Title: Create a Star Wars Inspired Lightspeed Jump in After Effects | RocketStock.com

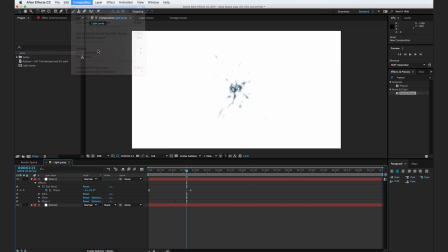(6:37)
the warped tunnel so go to composition new composition and we'll call this warp
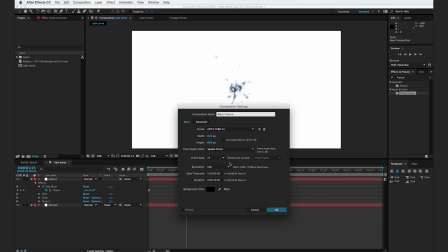(6:43)
texture and let's make it 1920 by 1920 so it's gonna
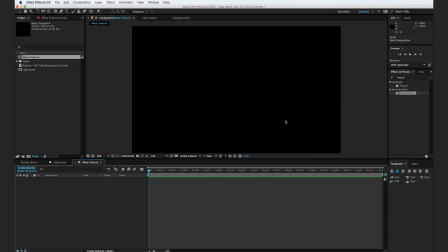(6:48)
be a square composition and hit ok so go ahead and hit command Y to create a new solid and we'll call this warp texture one and hit okay and
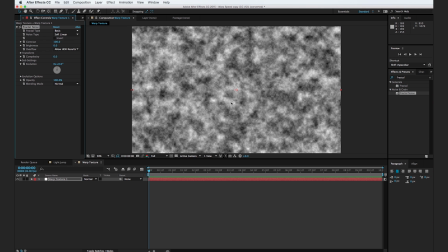(6:59)
drop on a fractal noise effect and with a fractal noise effect on your layer go ahead and turn up the contrast to 430 and turn down the brightness to negative 30
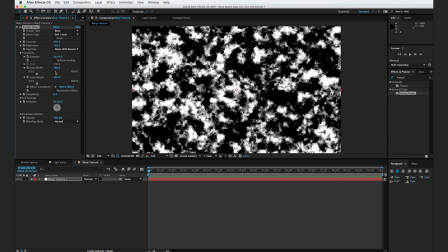(7:12)
and go to the transform drop down menu deselect uniform scaling and just kind of turn down the width just a little bit
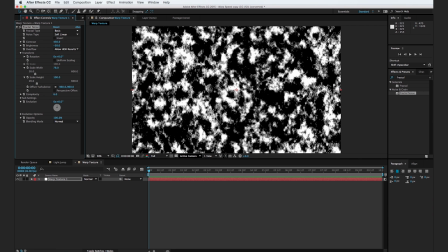(7:19)
essentially we want it just to be elongated vertically about like that and now hold down
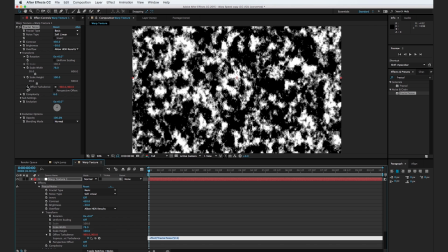(7:25)
option and go to offset turbulence and we'll do open square bracket time times negative 500 comma time times 3000
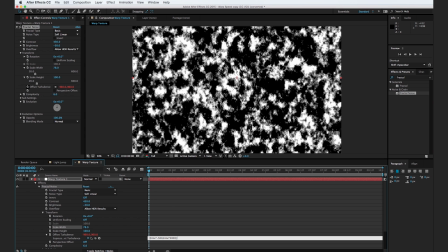(7:39)
close square bracket and semicolon and click away so now we have this texture that kind of just pushes
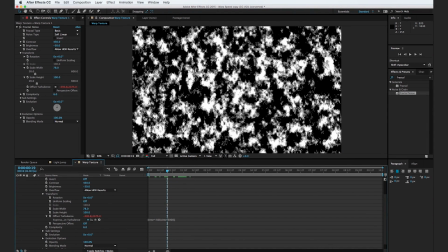(7:47)
down and to the left and let's go to our evolution here so i'm going to hold down option and hit the stopwatch next to evolution and i'm going to type in time times a thousand and hit semicolon and click away so that's just going to make this texture even more random as it
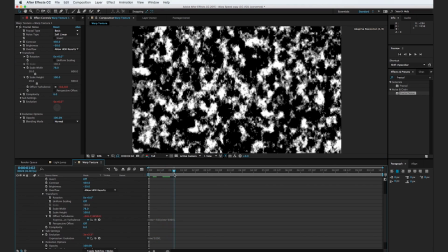(8:04)
kind of pushes down and to the right so now go to your effects
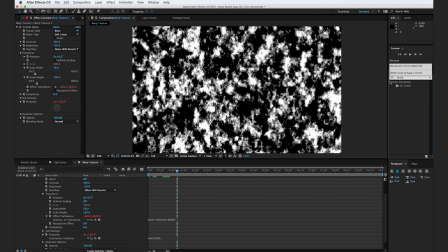(8:09)
and presets browser and type in toner and drop in the cc toner effect
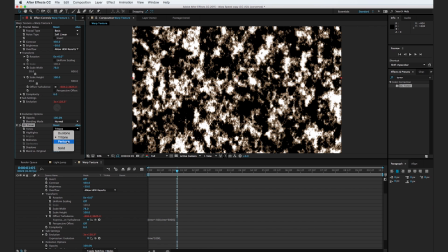(8:14)
and we're going to change the tone to pin tone and we'll change
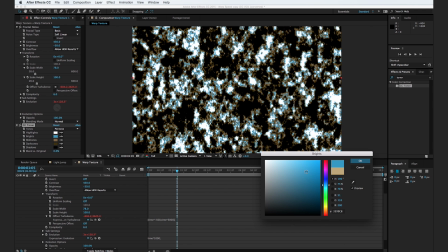(8:19)
the brights to just kind of a brighter blue about right there the mid tones we're gonna set to just a middle of the road blue and the dark tones we're gonna set to kind of a dark almost purplish blue about like that
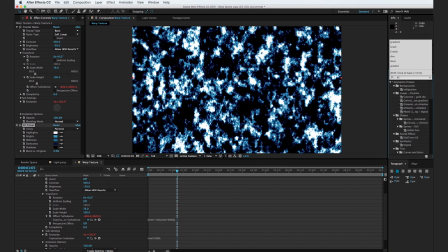(8:34)
and go to the effects browser and type in directional blur drop it onto the layer and turn up the blur length to 90 excellent
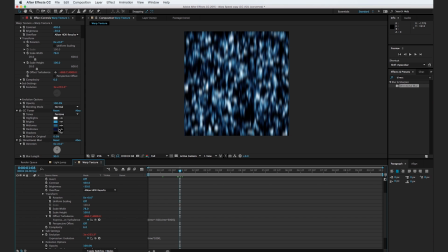(8:45)
so now you can see here we have this really cool warped tunnel effect and if you wanted to you could go in and turn down the brightness maybe a little bit more just to make it a little darker and i'm actually going to go ahead and duplicate this warp texture so now we have two warp textures on top of each other and on this warp texture
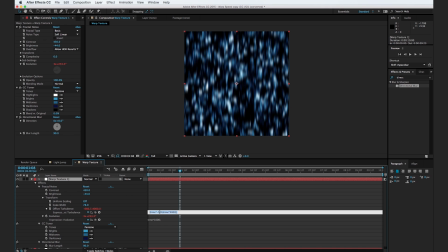(9:03)
on top i'm going to hit uu and i'm going to change some of the values here so the value under the offset turbulence i'm going to set to negative 90 instead of negative 500 and then instead of 3000 here we're gonna set it to 300 and then I'm gonna click
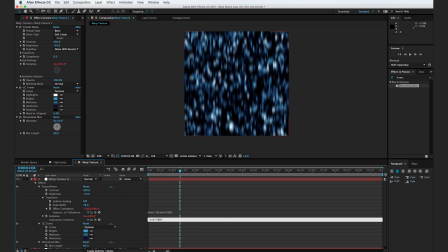(9:20)
away and instead of time times a thousand for evolution we're gonna do time times a hundred and click away and so if I solo this this is essentially a similar layer it just moves much slower and this is just gonna help our scene look a little more dynamic so I'm actually going
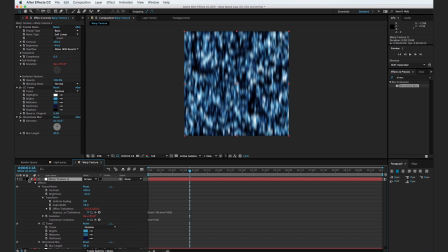(9:38)
to change the transfer mode of this layer to screen and I'm going to get rid of this toner effect. So now we have these white shapes in here and it's just adding in another dimension of movement. So I'm going to hit T and just turn the opacity down pretty significantly.
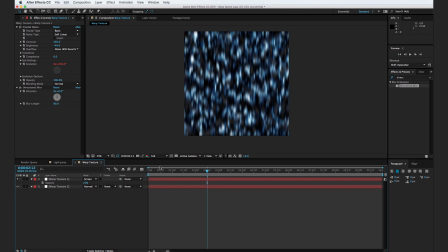(9:54)
Let's say to about 20% and click away. Now that we have our texture created, we're going to create a new composition.